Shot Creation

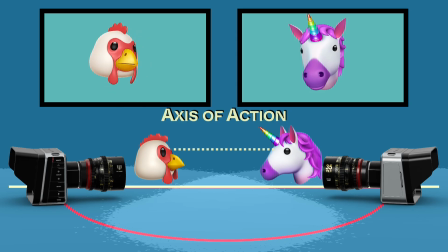Staying on one side of this line preserves the left-right orientation, producing these two shots that make them look like they're facing each other as they are conversing.
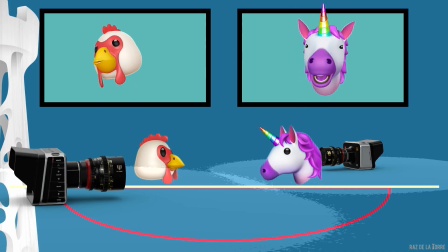Crossing the axis of action flips the screen direction, which can confuse the viewer unless done with intention. The subjects would look like they're looking at the same direction instead of at each other. This is not just a technical rule, it's a principle of perspective.
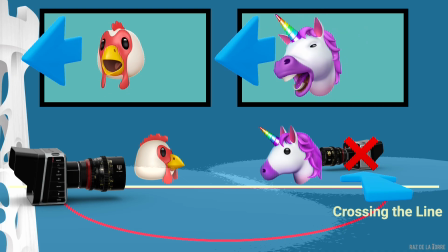It ensures that our coverage respects the viewer's spatial expectations and maintains continuity across cuts. This is especially important when shooting conversations, movement, or any scene where screen direction matters.
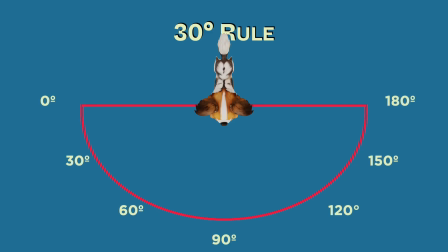While the axis of action preserves spatial orientation,
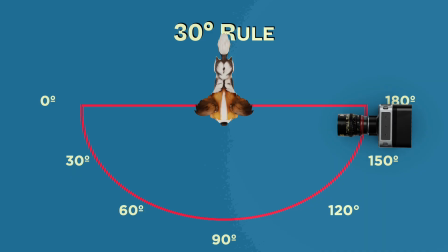the 30-degree rule ensures that each new shot feels like a meaningful shift in perspective. This rule states that the camera should move at least 30 degrees around the subject between consecutive shots.
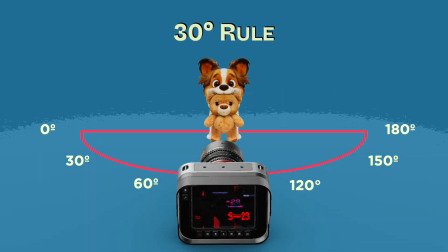If the angle change is too small, the result is a jump cut, a jarring, unnatural shift that disrupts continuity and draws attention to the cut itself.
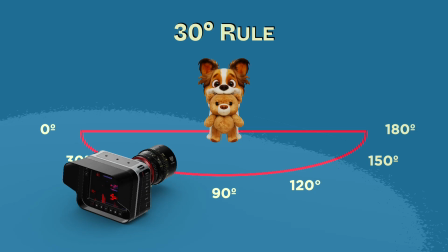The 30-degree rule is not just about camera placement, it's about editorial rhythm.
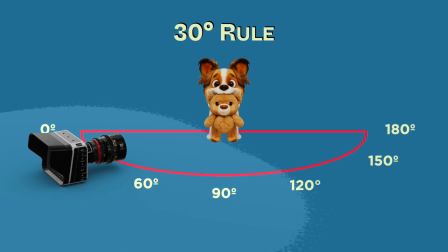It reminds us that coverage must anticipate the edit.
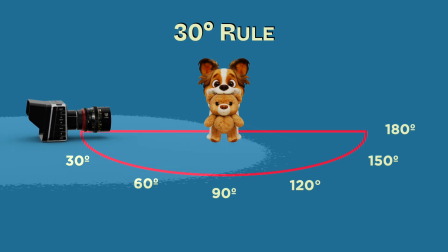It's a principle of visual clarity, not just a technicality.
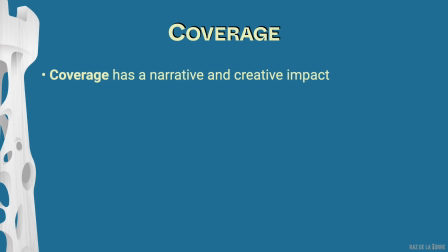Coverage isn't just about capturing options. It's about empowering post-production. Once we've respected spatial logic and avoid jump cuts, we can now use coverage to shape the edit itself.
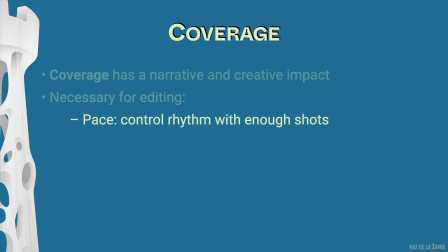Coverage is necessary for editing. For pace, you can only control rhythm if you have enough shots. Without cutaways, you're trapped in long takes. For continuity of action, coverage conceals the seams between the takes.
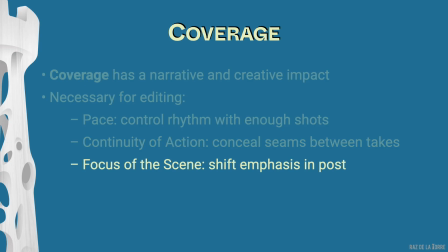For focus of the scene, coverage lets you shift emphasis on a reaction, gesture, or a line based on performance or story needs. Coverage may seem impractical, but it's the most important consideration when planning shots.
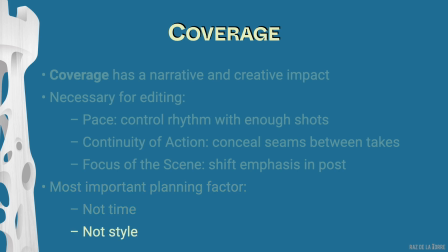Not time, not style. It's how we preserve narrative flexibility.
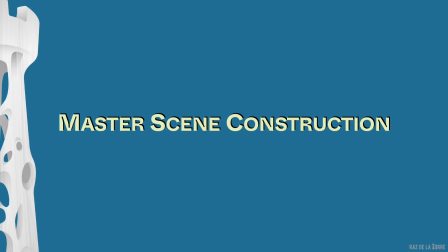One of the most widely used strategies for ensuring full coverage is the master scene construction method. It's a traditional technical approach that captures the scene from wide to close, ensuring flexibility in post production.
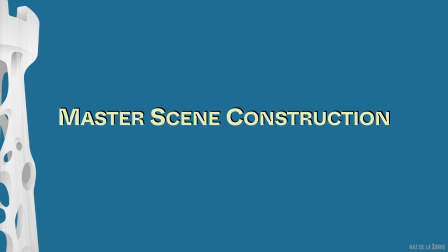The structure typically includes an establishing shot,
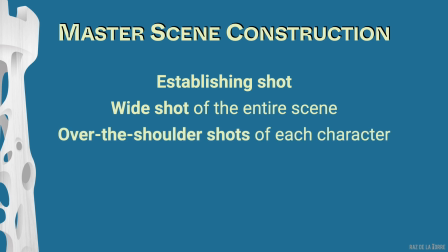a wide shot of the entire scene, over the shoulder shots for each character,
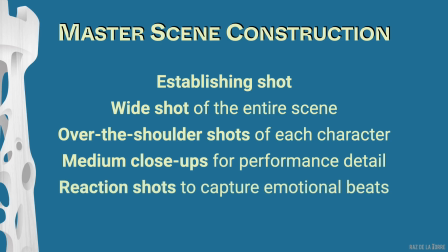medium close ups for performance detail, and reaction shots to capture emotional beats. This method ensures that editors have all the necessary angles and shot sizes to shape rhythm, continuity, and emphasis.
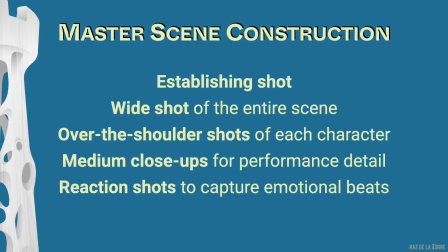It's not always the most creative, but it's one of the most reliable.